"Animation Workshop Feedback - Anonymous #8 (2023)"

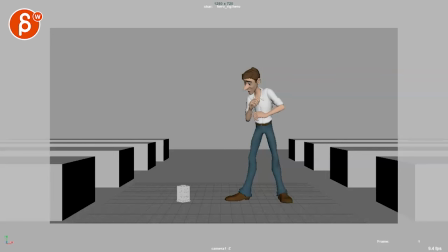0:03 All righty, let's check this out. I actually want to zoom in because I don't want to see more than I need to.
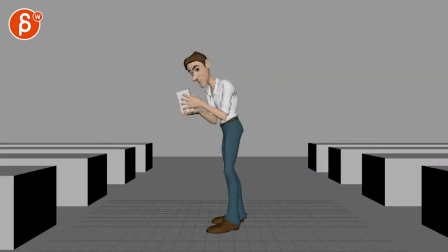0:10 All right. Picks it up and I like that. Okay. All right. I got some notes and questions, but I do like this a lot here.
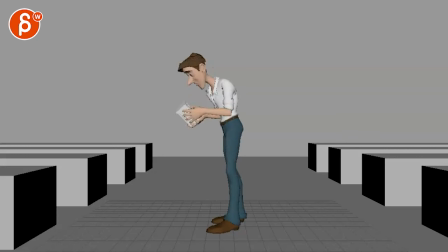0:31 Nice clean silhouette. I like this. So what I would say, i like your little move back lift down into home what is this and then let me just go with i know you're you're struggling a little bit with kind of the pose to pose aspect of things
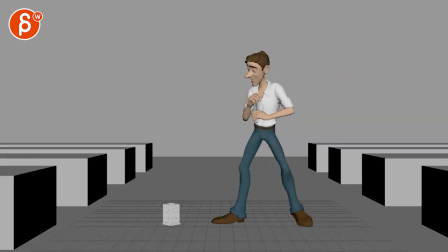0:47 and i think this already works there's enough speed for him to continue i would potentially lean him forward a bit more happy super picky just because he is not quite over this leg
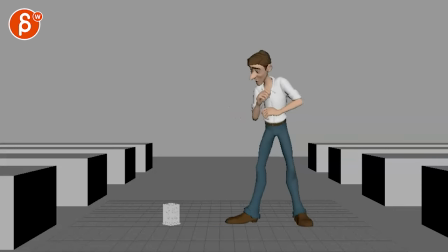1:02 and you're already letting go but if you look at that in real time it kind of works you're a bit slow and then spacing wise you suddenly accelerate through here so slow whoop suddenly fast it feels like it's almost a little bit like that spacing wise the reason i mentioned is because if you don't have enough speeds going forward with this
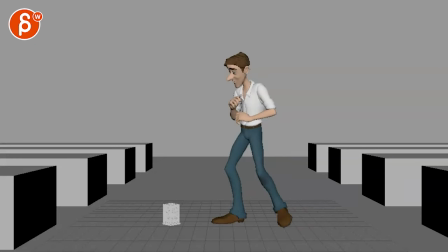1:22 leg pushing off you would feel a bit more off balance there and it wouldn't quite make sense physically to make that that move forward also watch out so what i'm saying is that in order to don't go this far but in order to rebalance this you would move forward so that
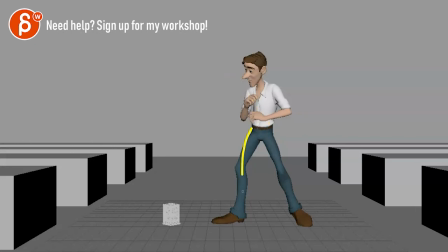1:40 even if this leg is now uh off the ground into a totally different knee then it's still balanced but imagine you're like this and imagine now you're taking the leg off you're going to fall backwards if that makes sense just because you're letting go here and he's already,
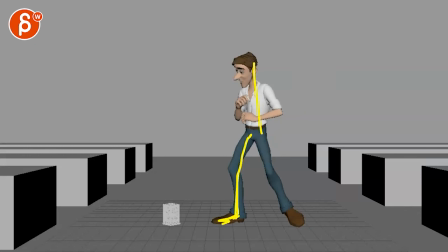1:57 he's not quite enough over this for balance, right? So either your leg is like this and the body's like this or your leg is still like this, but the body's forward like that. Just like a general thing for balance and all that good stuff here. Watch out the spacing of your root here.
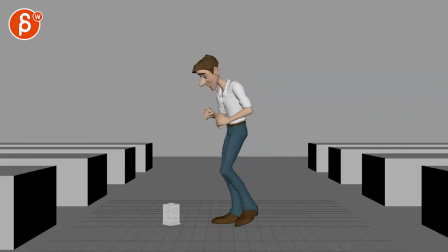2:16 Going to the left and boom, stop. Right there, right? This is your wall right there. Let's put the onion skin there and boom. so watch out for that you got to ease into this you can overshoot and come back a bit
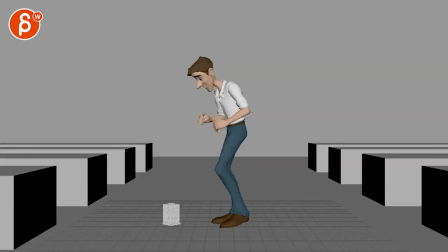2:30 then as you go forward i like that you have there's a bigger move in this but watch out you have your your arms together here and then it feels like they're both going down at
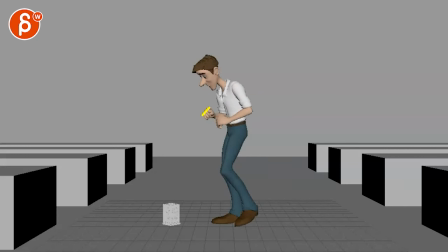2:47 the same time especially through here it was like the spacing here is fairly even on all of them but again it helps that suddenly the other arm goes out but it's it's ever so slightly still everything's moving at the same time meaning if you look at upper body head and arm arms
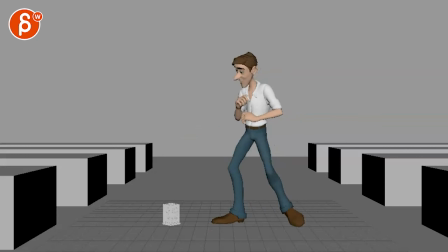3:06 they go down at the same time versus what is this and also watch out this doesn't going to work eye line wise even this looks a bit too to the left that feels better
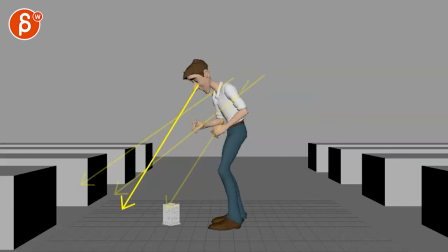3:22 so watch out for that even this feels like it's here and now it's like that so in order to help you with offsetting things so it doesn't feel so pose to pose and everything you could have this
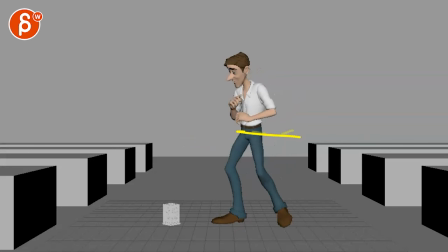3:38 then again watch out for the spacing here so it doesn't suddenly accelerate but then you can have a more distinct head down move i'm breaking the rig here but you know it would be chest down upper body and head and everything but imagine this goes down first so he has to look more like what is this then you could take
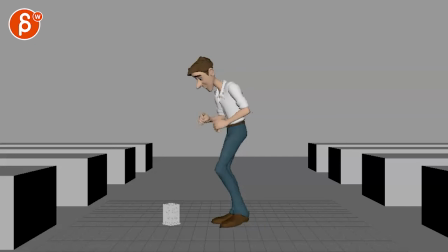3:58 this arm first so when you're here imagine during this move it might get a bit convoluted in terms of silhouette but i just want you to practice offsets head goes first like during this move you have you have the head that rotates down very distinctly and you can always push and
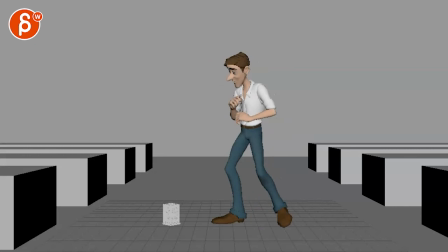4:15 exaggerate and make it like way too over animated but then at least we can pull back a bit then after that the the important thing is that this guy grabs this right and he's grabbing it with his right hand so that is the driver so first of all you're moving your head down
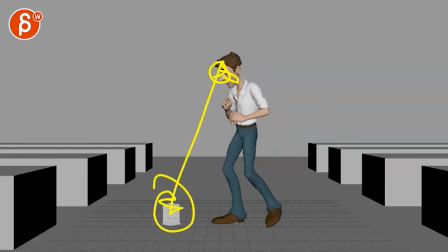4:32 to indicate to the audience, I'm looking at this. So now the audience understands this connection. Then leave this arm up here, but this arm goes down. Even through here, goes down.
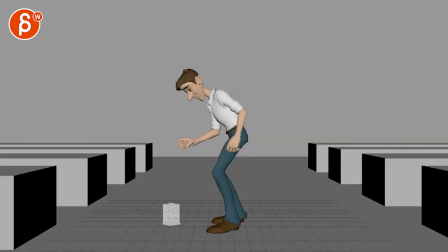4:46 So now we understand, oh, okay, I'm going to grab this. Then by the time you're around, you know, maybe here or whatever, then this arm goes back for balance and clean silhouette so that you end up around here-ish.
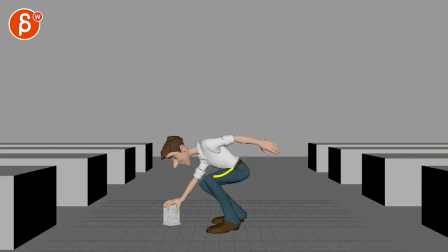5:02 No, slight tangent, not really, it's nice, it's nice, I like the breakup in all of this, it's a nice clean silhouette. So now you grab this, and then let me see.
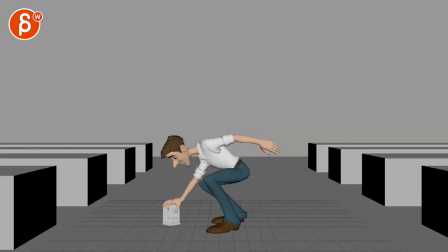5:17 Yeah, not too bad, but it still feels like we go down, stop, now, see this? Head rotate, wrist rotate at the same time. Helps that this is not moving, but that's a bit too in sync.
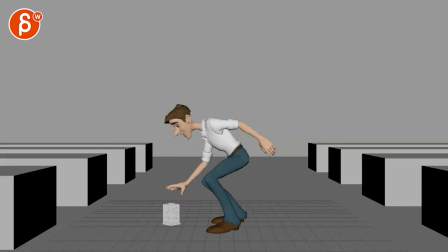5:32 So the next thing is that he's getting up. So I think what I would do is once you get down here, don't move the head. Do something with this first where you might do this.
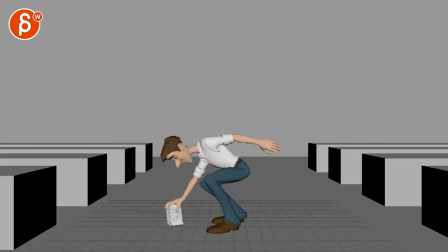5:44 It's okay to overlap things where he grabs this and gets up at the same time. But again, to help you with offsets, you would be here. And then he could maybe lift this where it's more upper arm and elbow. And he lifts it up. All the same pose. but this goes first.
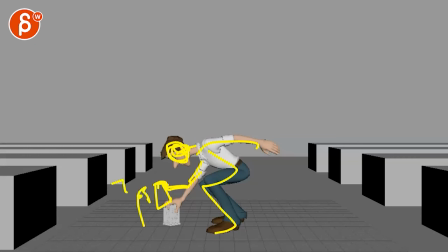6:05 That's number one. Then number two is the root going up. Then this, which you kind of have. See, that works a lot better. Root two, three, and then again to this.
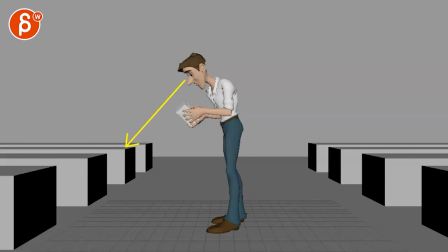6:20 But again, it doesn't quite work, eyeline. So either you bring the head lower, which might be tricky, but also feel free to just move those arms forward. and now it's here and then lower the head a bit and now you got the right eye line